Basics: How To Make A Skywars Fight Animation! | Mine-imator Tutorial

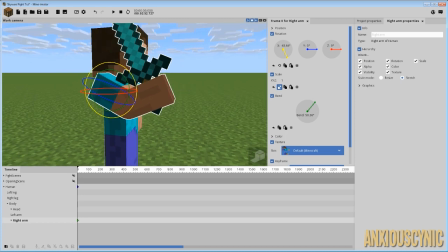Sorry about all the talkiness of this video. I just want to be thorough. Alright, so we're going to bend his arm a little bit, and then maybe bring it back a little.
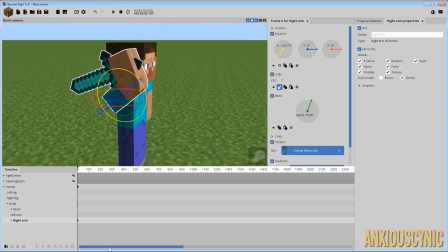He's going to do a big swing here. Basically what we have is this set to on our very first frame. You may not want it set to the very first frame, but we're just going to start off with him kind of in a position ready to strike.
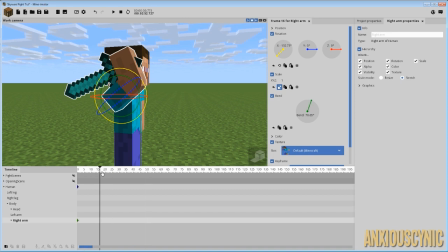And let's go ahead and zoom in on our timeline using the scroll wheel. And there's a few different ways we can do this. First of all, I'm just going to go to about frame 15. Let's see what that looks like. Bring his arm down, and I want to leave a little bit of a bend to it, maybe around 10.
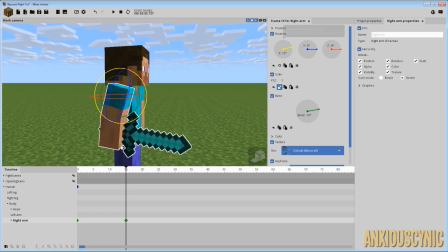Let's have it go back just a tad, maybe about 15. So what we get here is basically he just does that. But what we can do, we can try some transitions to see if we can make that look a little better.
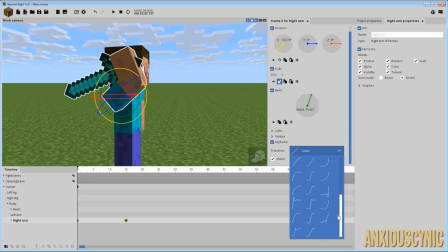So we're going to go down to our Keyframe Transitions. And we have this one here, which is kind of an ease out and back. And it kind of gives you that look you want with a motion like that.
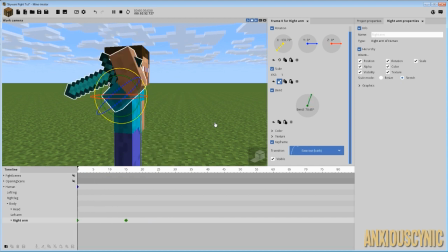Like he does it and then he kind of has this bit of inertia that happens. So you can do that, and then depending on how far away the keyframe is, determines how quick it happens and as well as how much inertia seems to be depicted. So if I move it out further, it's a lot slower. So you can do that.
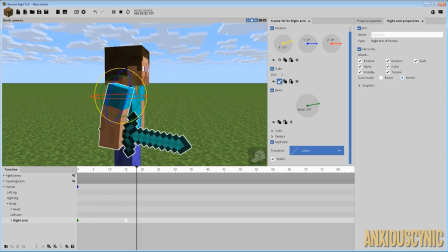Like that's one way to, that's an easy way to make it look a little realistic without having to go through too much work.
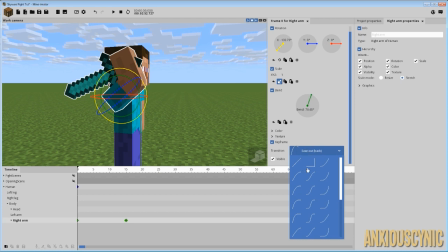So I use kind of a combination of that. Like it depends on what kind of swing I'm doing and whatnot.
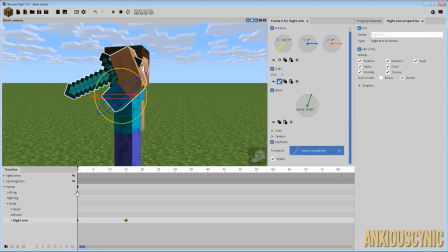But another option you can have here, let's do an ease out, or an ease in actually. So it kind of starts slow, like he's really trying to bring it up. And let's bring this in. So it kind of looks like he's having to push his arm and get some of that momentum going.
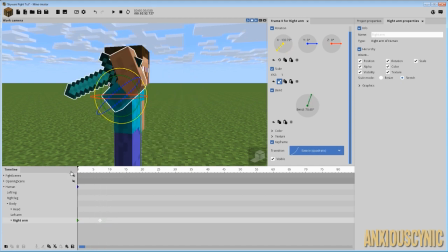So that's kind of a little cool way to have the swing start. And then when it comes down like this, we can actually use this, and we want it to go back into a linear transition. So we're going to go to this one, and we're going to have it
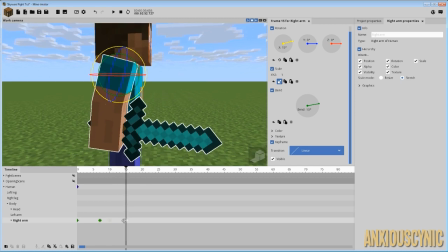actually go back and forward using these linear transitions. So what we would do is instead of having it go from this position all the way to this back one, we're going to have it, let's say, go to about 5, right?
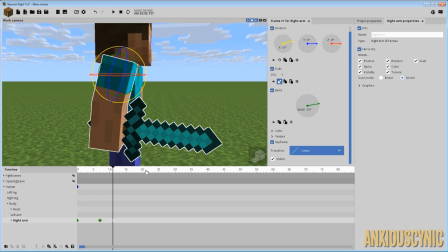And then we're going to bring this one over, which is our other position. Now, if you pay attention to what I'm doing with the keyframes here, I've just used the old position so that I could copy it over, and rather than having to reset it on this keyframe.
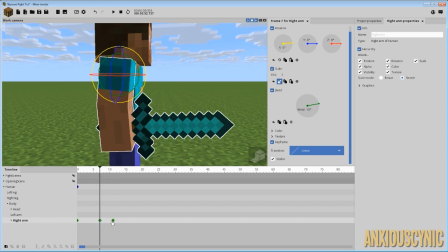It doesn't really matter how you do this, it's just, that's the way I just did it. I find it's a nice little shortcut, and we can play with the timing here. So let's say we want it to come to about 5, and then it eases back, and then comes back in.
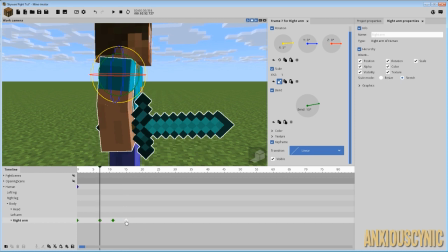So let's go copy that one with Control C and then Control V to paste with that one highlighted. And as you can see there, that's pretty rough. What we could do, one way I've found to get this effect is you actually might want it to come
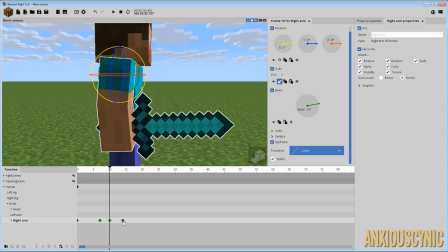to that farthest one and then back up, and then let's say maybe back to 10.
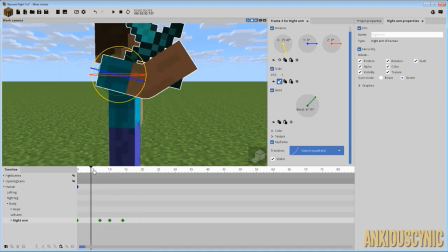So it depends on what numbers you're using and what kind of motion you want,
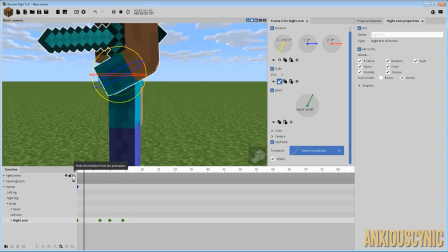but this is just a really basic guideline for how to kind of give a little bit more motion to the character.
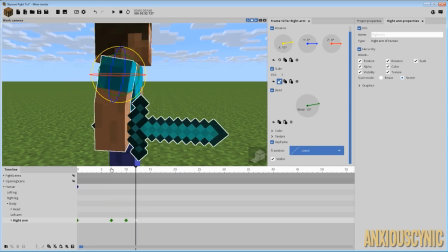And also it depends on how far apart your keyframes are that determines how quick of a motion that is. You may notice here that 10 to 5 is quite a big jump. So if we bring it to 8, that gives us a little bit more of a realistic bounce there.
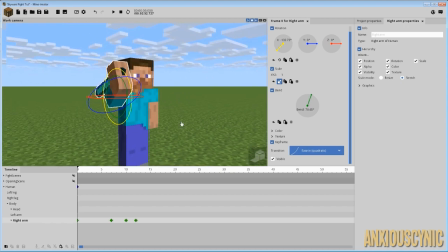Again, it depends on what kind of motion and inertia and momentum and all that stuff you want to portray.